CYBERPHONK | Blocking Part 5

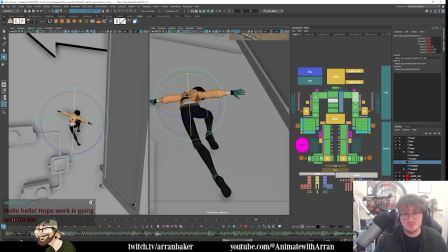(33:01)
However, one thing that does keep me motivated is doing stuff like this, right? The stream. So I'm being efficient. I'm not putting too much pressure on myself to get it done, but I know that if I have you guys wanting to see content like this, it definitely inspires me to keep going.
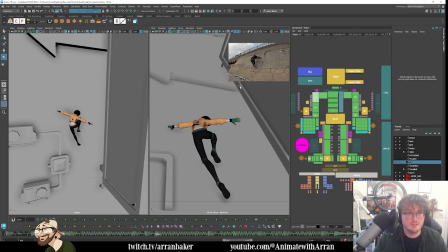(33:20)
That's really what's fueling me to keep pushing through all of this. So we have this arm pushing away. This one's tucking in. But yeah, I would like to get it done obviously as soon as possible,
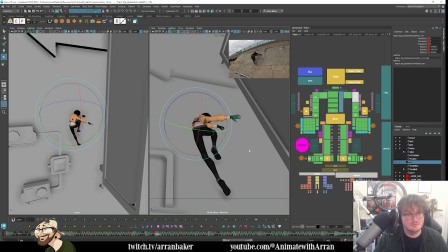(33:33)
but within whatever I'm capable of doing within the time frame, just my schedule and stuff as well. It's tough. With teaching and all that stuff, as you know, it's a lot.
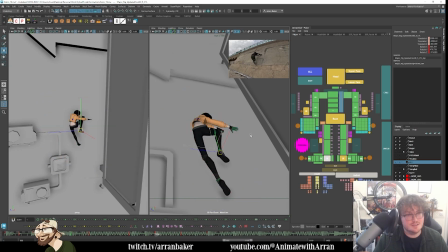(33:49)
So I want to try and keep that clarity. This is hard because I want to see both arms. I may have to raise the arms up a bit. I want to see those silhouettes. We're pushing away from the wall here.
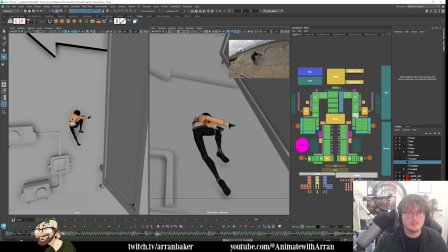I'll probably keep one hand like this. We'll try this for now. Let's try and push the line of action a bit more as well.
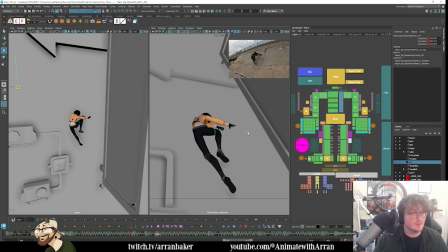(34:25)
Looking to cheat on your bed. Find the best time to These adverts are really annoying. Go away. Thank you. Try and push the hips more. And then I can push the leg maybe in.
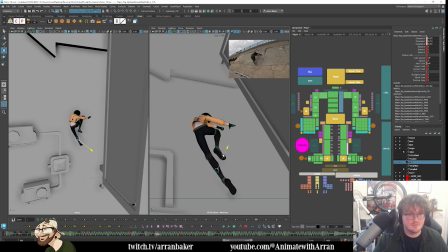(34:47)
And then we can just play around with some of these bends, just cleaning up the curve a little bit more.
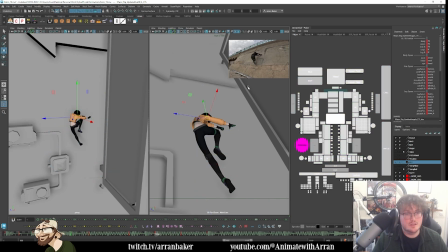(35:04)
Something like this. So we'll try this for now, and then I'll add some hand poses as well.
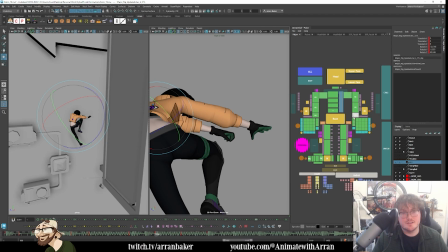(35:15)
So I want the furthest hand to the right to be a little bit like folding off of the wall, like we're peeling off, and the other one can be loose. Just need to repath our library.
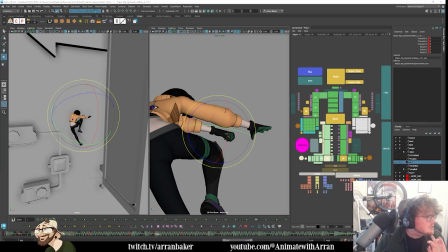(35:38)
Give me 2 seconds. Library. Save. Cool.
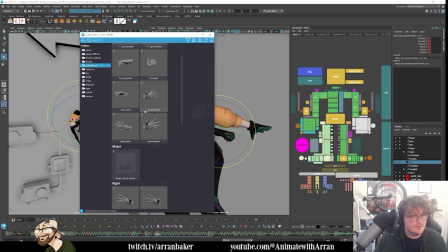(35:47)
So then these are our hands. So this is the left hand. So this is one that's going to be loose. Let's try this hand like this.
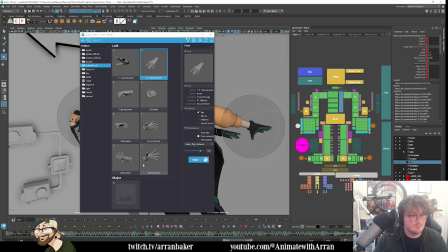(35:57)
And then this one's going to be peeling off. This one's splaying back more. Like this.
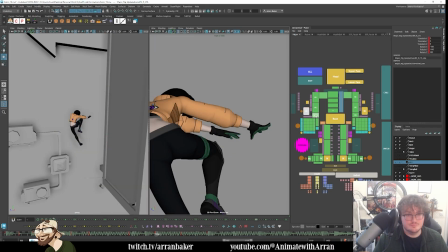So I'll try and find a way to make it feel like those fingers are slightly peeling off.
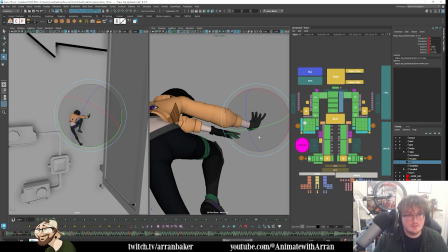Again, I might tweak some of this stuff later anyway.
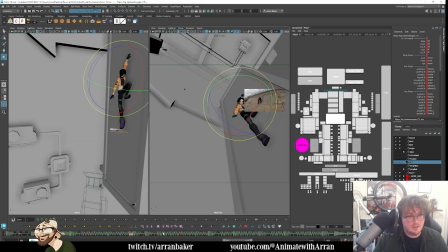(36:42)
And then we're gonna hit, so this is where we need to make the down pose. So we're in the down, then we're pushing off. I actually quite like how the legs are separated here, and then it follows into one.
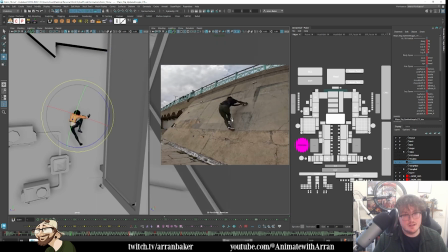(36:59)
It's like, you see how they're slightly more wide, and then they tuck in and cross over? I quite like this. So I want to see if I can achieve something like that.